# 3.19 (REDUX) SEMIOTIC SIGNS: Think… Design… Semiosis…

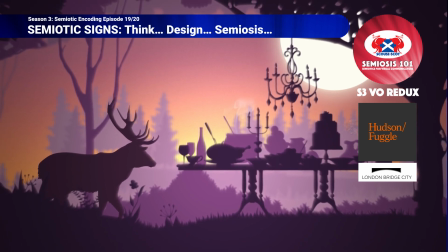4:14 A variety of different media formats for the visual communication of the client's concept to
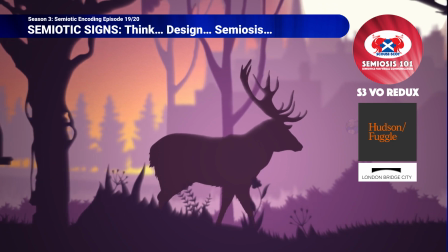4:18 entice the audience to physically visit London Bridge City area.
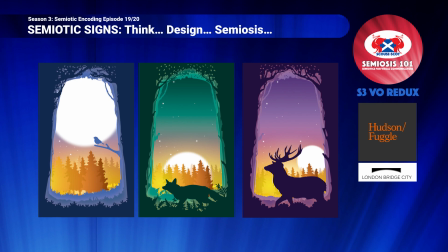4:24 So far so good. The 3 animal characters designs utilise silhouettes of the familiar animal shapes.
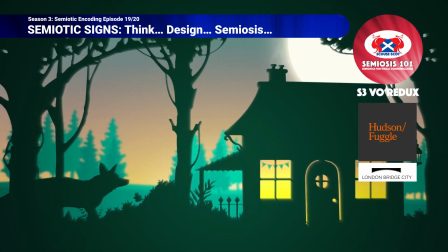4:30 The animations and compositions gave the animal silhouettes a sense of existent reality through their animated movements and composed presence.
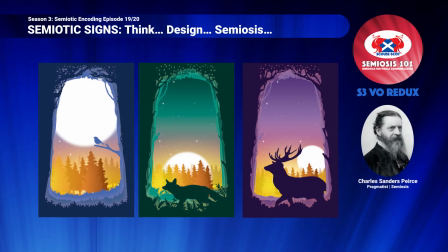4:39 To be technical here, with Peirce in semiotic terms, the iconic representation of the animal shapes first provided a possible interpretation in the minds of the audience. Then once the audience were subconsciously satisfied they could identify the animals,
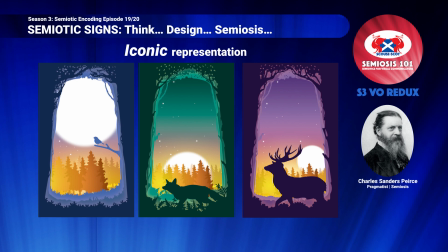4:57 the very same imagery begins to semiotically communicate at the next indexical representation level as a robin, a fox or a stag. Thus, moving from iconic to indexical representation is enabled by the audience. The silhouettes do not change. Their meaning remains dormant in plain sight.
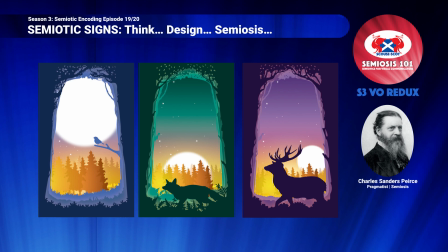5:16 A silhouette only visually communicates meaning if the interpretation has an effect on the mind of the audience.
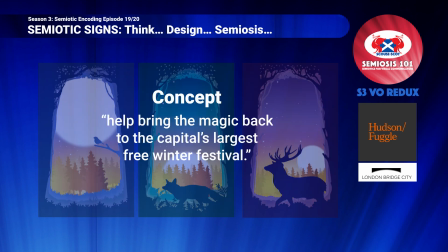5:24 Hudson Fuggle's representation of the client's concept ultimately needed to lead
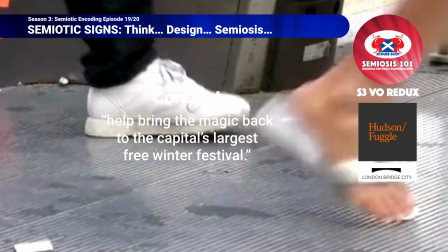5:29 the desired action to get the audience to visit the festival.
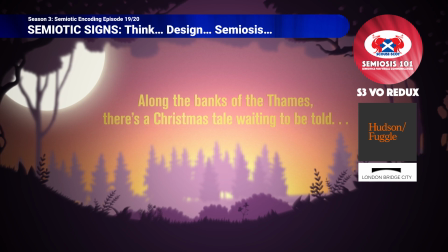5:34 Therefore, the visual language of a fairy tale was employed across the festival's identity, print and digital engagement ideas.
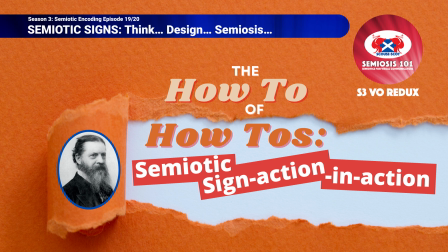5:42 In the previous illustration example, I indicated where I applied Peirce's 10 classes of semiotic sign. So I will now
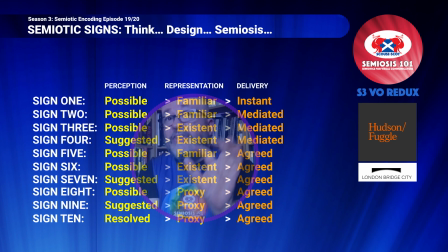5:51 deconstruct Hudson Fuggle's design to demonstrate where these 10 sign classes are also utilised. I say deconstruct as the designers designed as they normally would. However, tacitly they were working semiotically. There are a myriad of visual qualities that create the tone of voice and context for Christmas and winter.
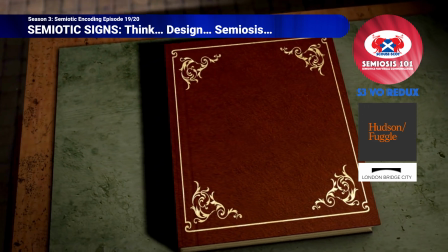6:12 There are also a number of visual tropes that create a storybook and fairy tale vibe.
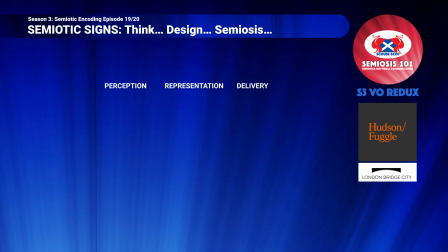6:18 Each of these visual elements are meaning-bearing sign wands. Sign wands are instant hits of possible meaning from familiar qualities.
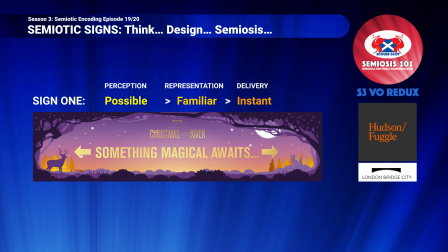6:29 The dark gradients from gold to violet are familiar qualities to twilight winter skies as the sun sets.
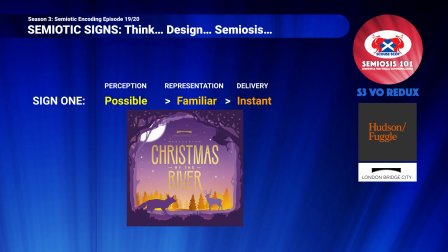6:37 The glistening golden yellows are familiar qualities to warm winter fires in the hearth.
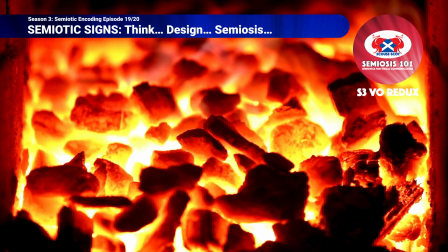6:44 Hands up who actually has a roaring fire anymore? Not many, eh?
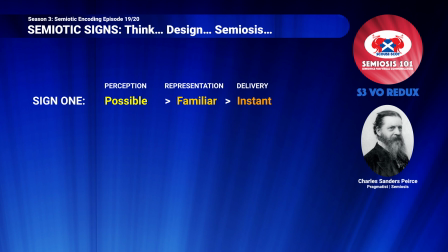6:48 These sign wands' job is not to visually communicate all the intended concept at once. Peirce calls this instant hit of possible meaning a quali sign. This is semiotically weak and ephemeral,
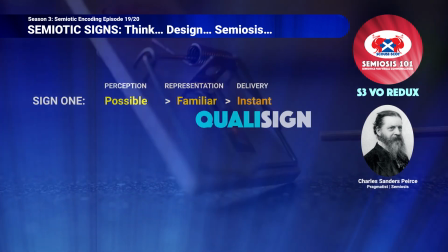7:01 and its purpose is to trigger perception so that interpretation of meaning can begin.
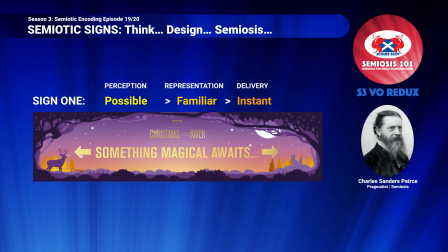7:08 Once a quality is perceived as possibly familiar to something, the semiotic signs begin to mediate. Sign 1 hands over to sign 2 in the minds of the target audience when they think winter. However, the audience may interpret other meanings from a violet gradient.
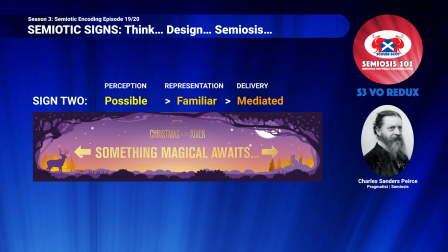7:27 The addition of other sign wands in the gradient in the form of white specks could be possible stars.
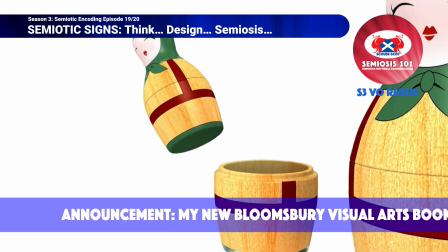7:34 This nesting of semiotic signs with semiotic signs helps
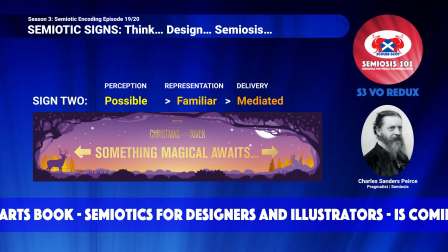7:39 facilitate the audience to interpret meaning within a certain thematic latitude. So, if the audience of potential visitors are being successfully semiotically mediated,
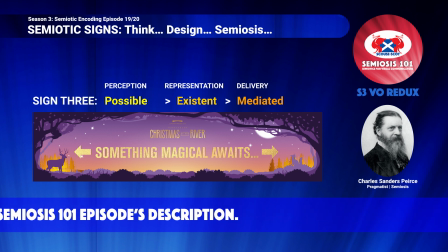7:50 then sign 3 helps their interpretations to a possible existent thing, e.g. winter sky. The class of sign 4 has been described as a sign of direct experience.
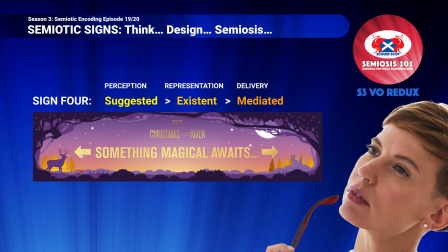8:02 The audience's own lived experiences help them to subconsciously understand more of what the visual communications mean. Nothing has changed in the picture book visual language. However, the change is happening in the minds of the audience.
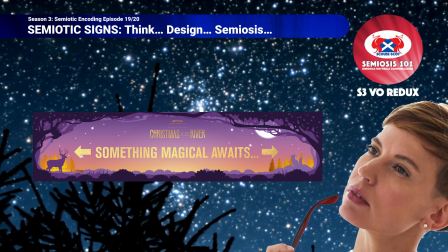8:17 The external signs mediating sky now continue internally.
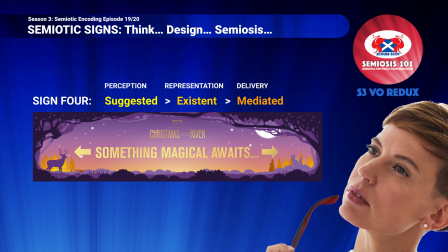8:22 The same graduated colours now as a sign 4 class actually suggest in the audience's minds a winter twilight sky.
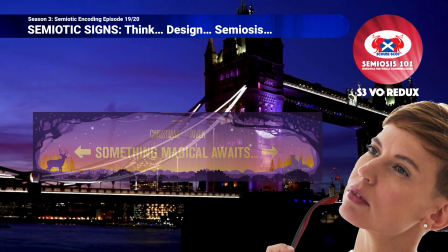8:30 The audience have knowledge of the existence of winter twilight sky, so when mediated within the designs, the audiences are satisfied that this is not a summer festival.
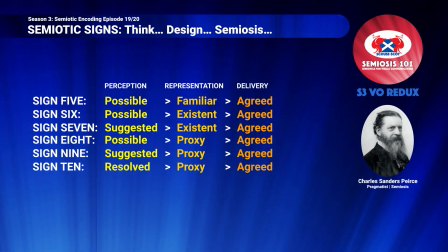8:42 Signs 5 to 10 move mediation from mere possibilities and suggestions towards general socially and culturally agreed meaning.
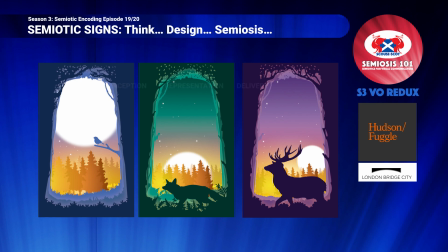8:51 Let's end this episode by focusing on the robin, fox and stag in the context of these 6 sign classes. These animals are intended to carry the bigger message of emergence into a social world again.
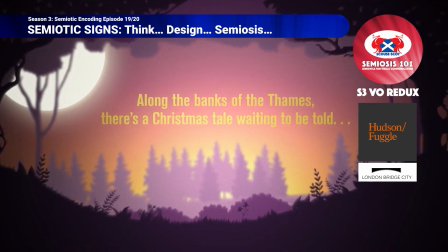9:05 The decision to silhouette the animals makes these characters general.
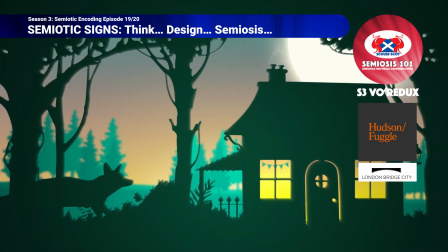9:08 The use of animal silhouettes in a city context creates a possibly familiar agreed vibe,
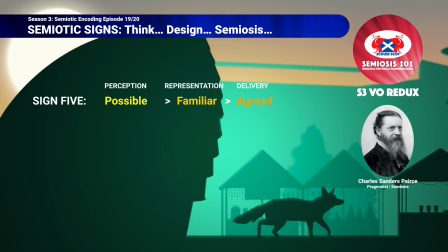9:15 sign 5, of having travelled from somewhere else.
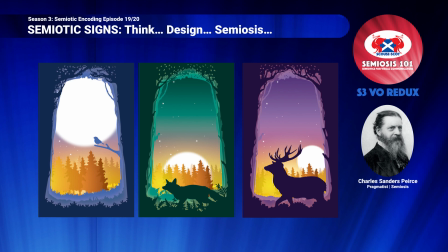9:19 Up to a point, the silhouettes may or may not be fully identifiable as existent animals, just shapes of possible animals.
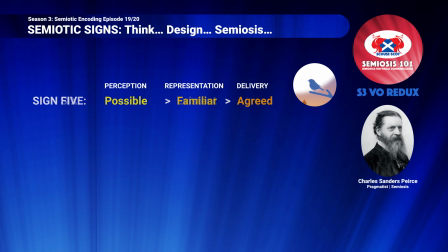9:27 If the robin hasn't yet been interpreted as a robin, sign 6 still enables the audience to agree on bird.
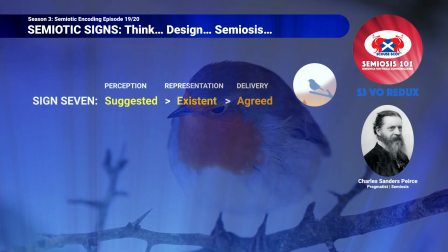9:34 Once sign 7 helps suggest it is a robin, the audience can subconsciously agree the existential connection to winter and Christmas.
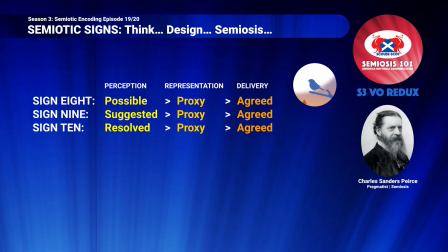9:42 Classes signs 8 to 10 utilise the nested lower level sign classes to ensure the audience generally accepts these animals are proxies for other things like magic, merchants and visitors. Semiotically, as each audience member begins to realise the proxy meanings,
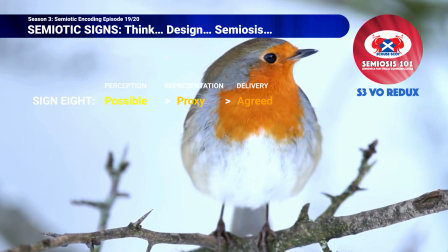10:01 they perceptually move from possibilities 8 and suggestions 9 to finally resolved meaning 10.
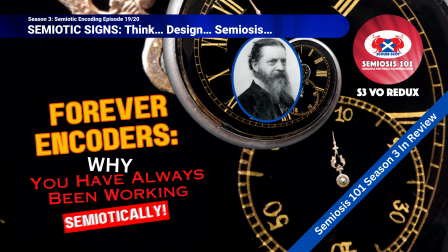10:07 In the final episode, I will review all Season 3 episodes.
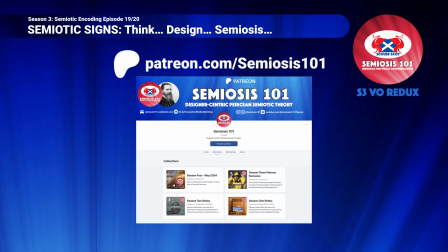10:12 Patreon subscribers have access months in advance of YouTube to Season 4 episodes. Just saying, thanks for watching. Check out the other Semiosis 101 episodes, like and share them with your friends. And hit the bell and subscribe buttons to be notified when next week's free Semiosis 101 episode is published.
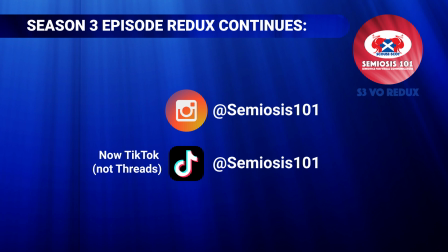10:30 You can also follow Semiosis 101 on the socials for updates. It is at Semiosis 101 on Instagram and Threads.
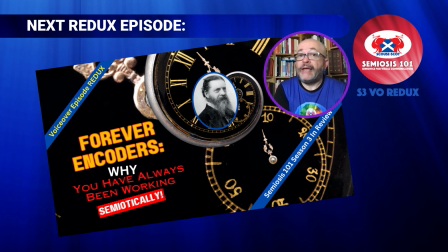10:38 See you all again next week for more Semiosis 101 to help illustrators and designers to enhance your visual communication skills.